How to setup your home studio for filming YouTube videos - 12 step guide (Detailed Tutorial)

I prefer to use external LED lights because I'm able to control the exposure for consistent lighting throughout the video. I don't want to be at the mercy of window lighting, whereby the sunlight will change throughout the day when the sun is rising or setting, so I never rely on window lighting from the sun because I want consistent LED lighting throughout the day.
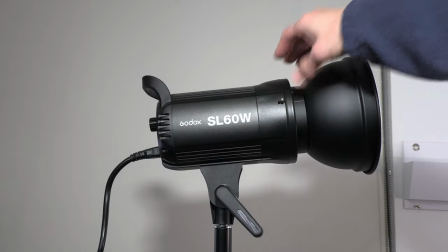My favorite lighting gear is made by Godox. I have a variety of Godox brand lights for still photography and videos.
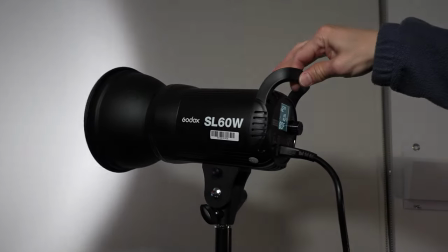The light I am using is called the Godox SL60W.
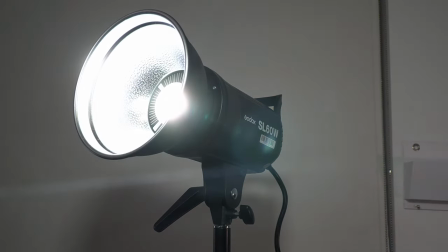This AC powered light puts out 60 watts of accurate daylight balance output. The Godox SL60W light has a built-in Bowens mount whereby I have a 26 inch
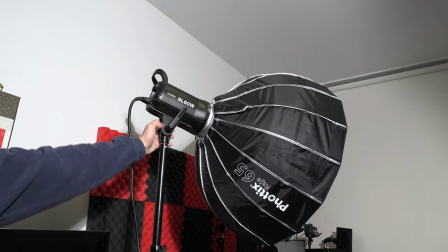Photix Raja 65 circular softbox attached with a honeycomb grid for soft directional lighting. Having a decent large size circular softbox that is positioned close to me is important because that will give me soft
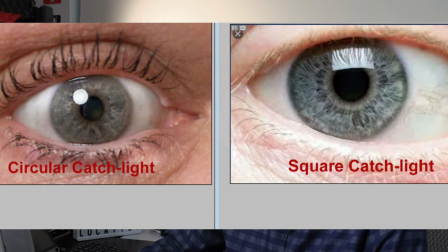lighting with natural looking circular catch lights in my eyes instead of squared catch lights from a squared shaped softbox. Also the included honeycomb grid that comes with the Photix Raha softbox provides diffused directional lighting so I don't get any unwanted light spill going in all directions. I can tell you that using a decent size circular softbox with a honeycomb grid that is positioned off camera on a light stand nearby me will provide 100 times better lighting compared to any on-camera light. A good size softbox light is also better than any ring light because a ring light is usually small in size
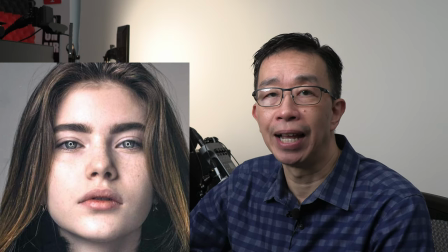between 6 to 12 inches and therefore puts out harsh lighting that causes large unnatural looking catch lights in your eyes. So the important thing to keep in mind for good lighting is to use a decently large size light modifier
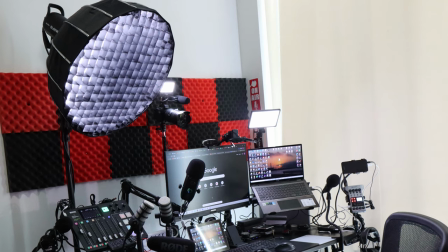such as a circular softbox that is positioned close to you no more than a few feet away. Conversely, a small light that is positioned farther away from you will create harsh lighting with hard shadows, so that is something you want to avoid. So for the best lighting, you want to use a larger sized light modifier that is off camera and is positioned close to you.
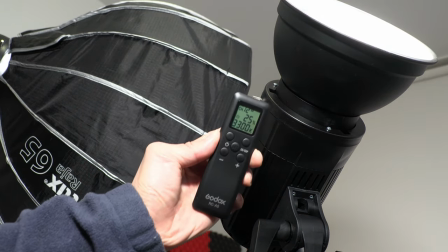The Godox SL60W light that I'm using is extremely well made and reliable.
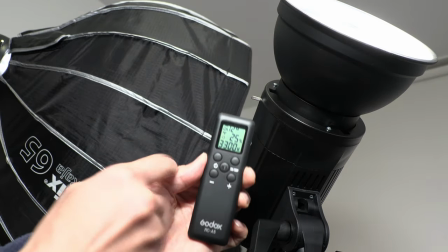I often have it running for many hours with no problem.
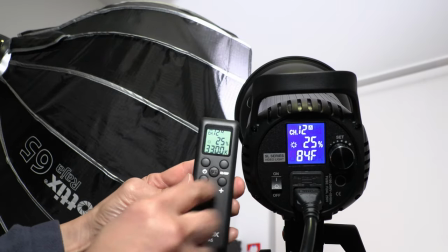The light even comes with a handy remote control so I can adjust the brightness level and remotely change the wireless groups and channels for multiple lighting setup.
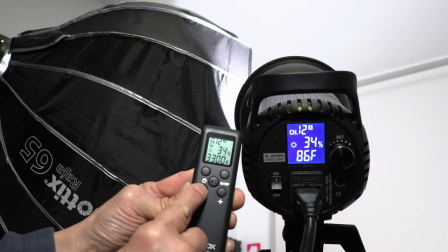I have two of the same Godox lights,
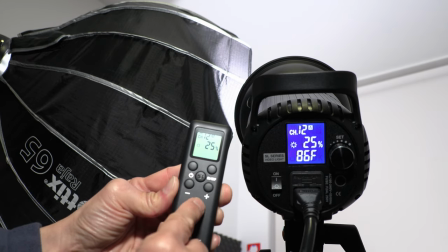whereby one is the primary light with a softbox attached and is placed about three feet to my right of the camera and is about three feet away from me.
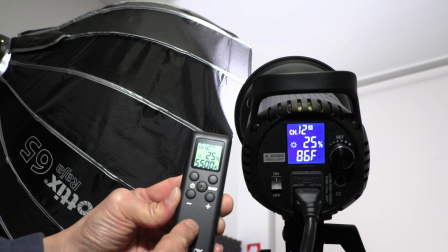The reason I have the light placed a few feet away from the side of the camera is to provide modeling on my face
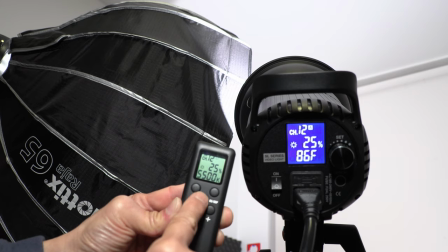whereby one side of my face is mainly lit and the other side of my face has shadow to create a three-dimensional effect. The main light is about two feet higher than my head and angled downwards.
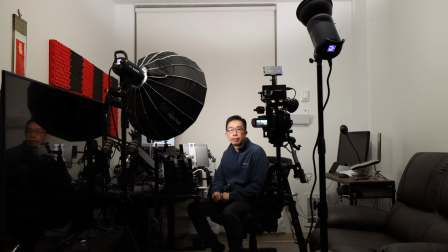It's important to have the primary light a little higher than my head so that the light is casting a shadow below my chin and neck which is flattering. But I do not want the light too high to the point I'm missing catch lights in my eyes. You want to position the height of the main light so that the light is still reflecting in your eyes as catch lights. If there are no catch lights in your eyes, that means the lights are placed too high and you need to lower them until you can see the reflection of the lights in your eyes.
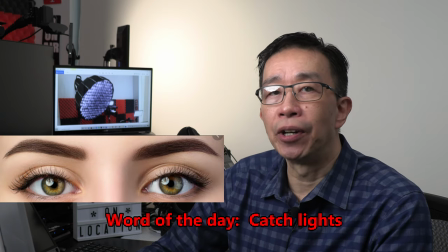Again, you want to make sure that your eyes are showing catch lights.
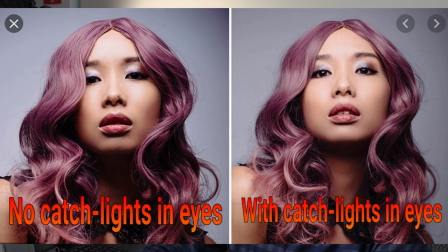Otherwise, if there are no catch lights, your eyes look dead and lifeless, which you want to avoid. Additionally, I sometimes have the softbox swiveled away from my face so that the edge of the light from the softbox is lighting my face instead of the light from the center of the softbox. This is called feathering the light, which makes for softer lighting that is even more flattering. My other second Godox SL60W light is used as a fill light and is placed right behind the camera on a 9 feet tall light stand.